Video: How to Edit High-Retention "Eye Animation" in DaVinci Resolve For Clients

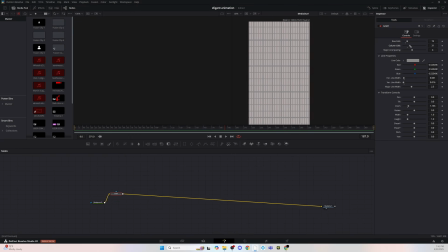Okay, guys, so we're just gonna get right into it. I was creating a grid, so we're able to have a foundation background for essentially when we make the animation, there's a consistent theme. And then I also did a polygon node with, as you guys could see, the background, right?
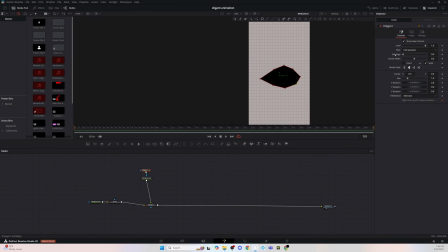And then I inverted it. So it's gonna look like an eye, essentially. So it's really cool because what I realized is the more I got into editing, the more I realized everything's just an illusion. Who would have thought 9 pins or so are able to make an eye, right?
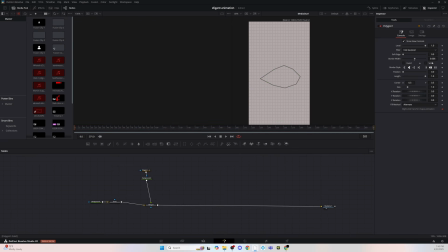So it just shows an outline. We just copy a formation of an eye, and yeah, and that's what it does. It's very interesting. You wouldn't expect that, but here it is. And then I rotated the x-axis.
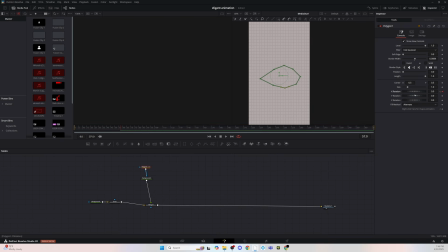It makes it seem like it actually opens, which is really cool, man. Because once again, the more you get into editing, the more you realize everything's just an illusion. So I'm gonna make this into an eye that looks left and right, rotates, moves, change.
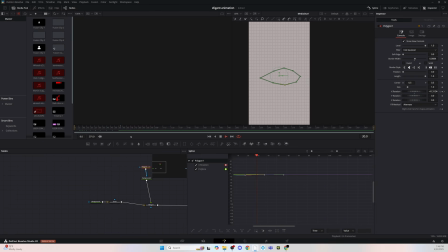It looks really cool. So we're just gonna ease in, ease out the animation so the eye opens up smoothly. I feel like that's what makes like an editor different than a professional editor, because a lot of people just don't have smooth animations.
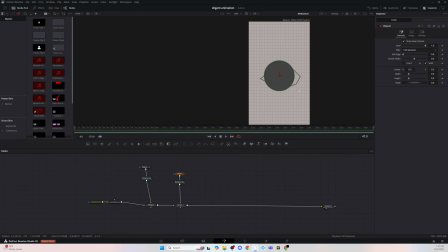I ended up copying the background because I want the same consistent color, which is the background color, and then made a eclipse. The eclipse is just the retina, essentially, for the eye. And sorry that I don't sound so well right now because my throat, like, absolutely, it doesn't even hurt.
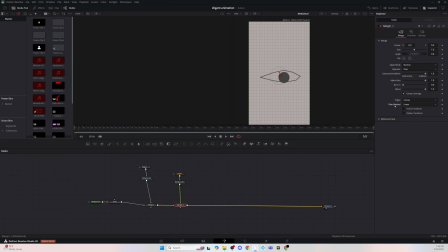It just, I don't even know. I genuinely fucking getting sick or something. But as you can see, while it's opening, I make the opacity for the circle, the retina or whatever, 100%.
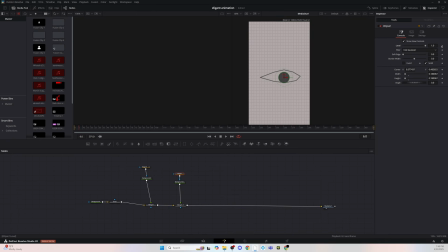The moment it opens all the way. So it makes it seem like it was covered the whole time. I forgot how to make it where it gets masked behind it, but I was like, whatever, we don't really need it. We could just play around and, edit it smart.
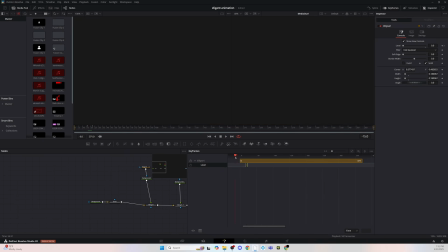So I made the opacity really light the moment it opens, and it goes up to 100%, which is really cool.
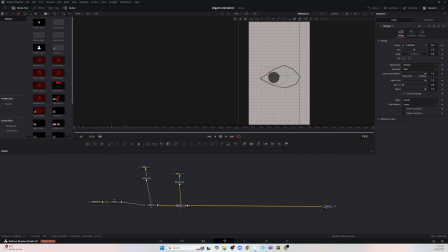Now we're just going to animate the eye. So we're going to make it look left. We're going to make it look onto the right side. And as we're doing this, it'll be an indicator for the animation. And you'll know more that I'm talking. The more I actually get in depth with this, the more you'll know what I'm talking about.
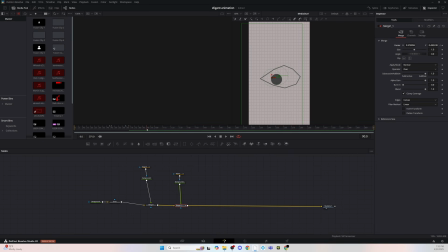So please, please, please make sure you're following step by step on this, because it's going to make a huge difference in your editing. I really think once you master mastery of illusions, you'll be set and dandy for editing. So make sure, please, you follow step by step.
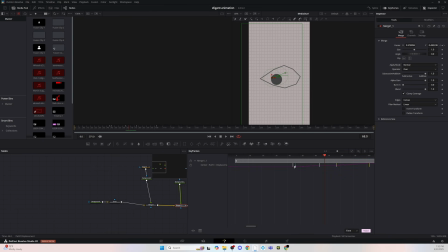Right here, we're just playing with the keyframe because we want to separate them slightly so it's not moving so quick. I think that was the issue when I was running this animation. It was just moving so quick. So we separated the keyframes. Alrighty, my bad, guys.
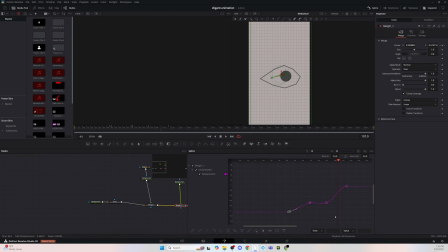It might sound a little bit different, but right now I'm just adjusting the keyframes and then went to the splines. Splines just smooth out the animations, and I'm just like stretching them out essentially, because it will make the animation a little bit longer with its motion.
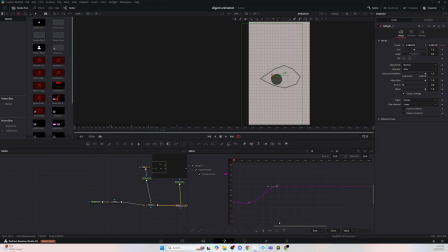If you guys want more in depth into this, I'll have a link in the description, but I also only have like 5 videos. So just look at my recent video on keyframes and 3D animations, and you'll see in depth like how to actually animate,
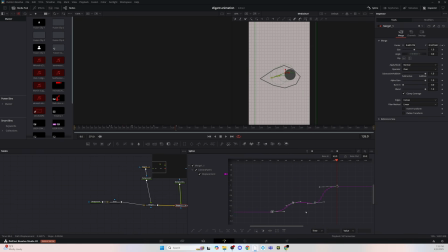how to go from a 1-star animator to a 5-star and actually look professional. So I really, really recommend doing so because it'll change the landscape of your editing.
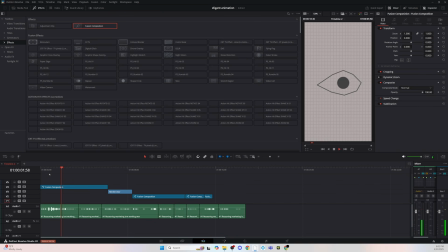And now this is how the animation actually looks. It looks smooth, looks nice.
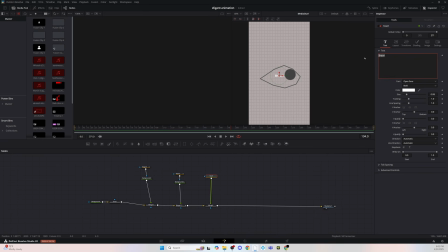And my PC was about to explode when I was trying to render it. So that might be the reason why it wasn't actually rendering properly. But yeah.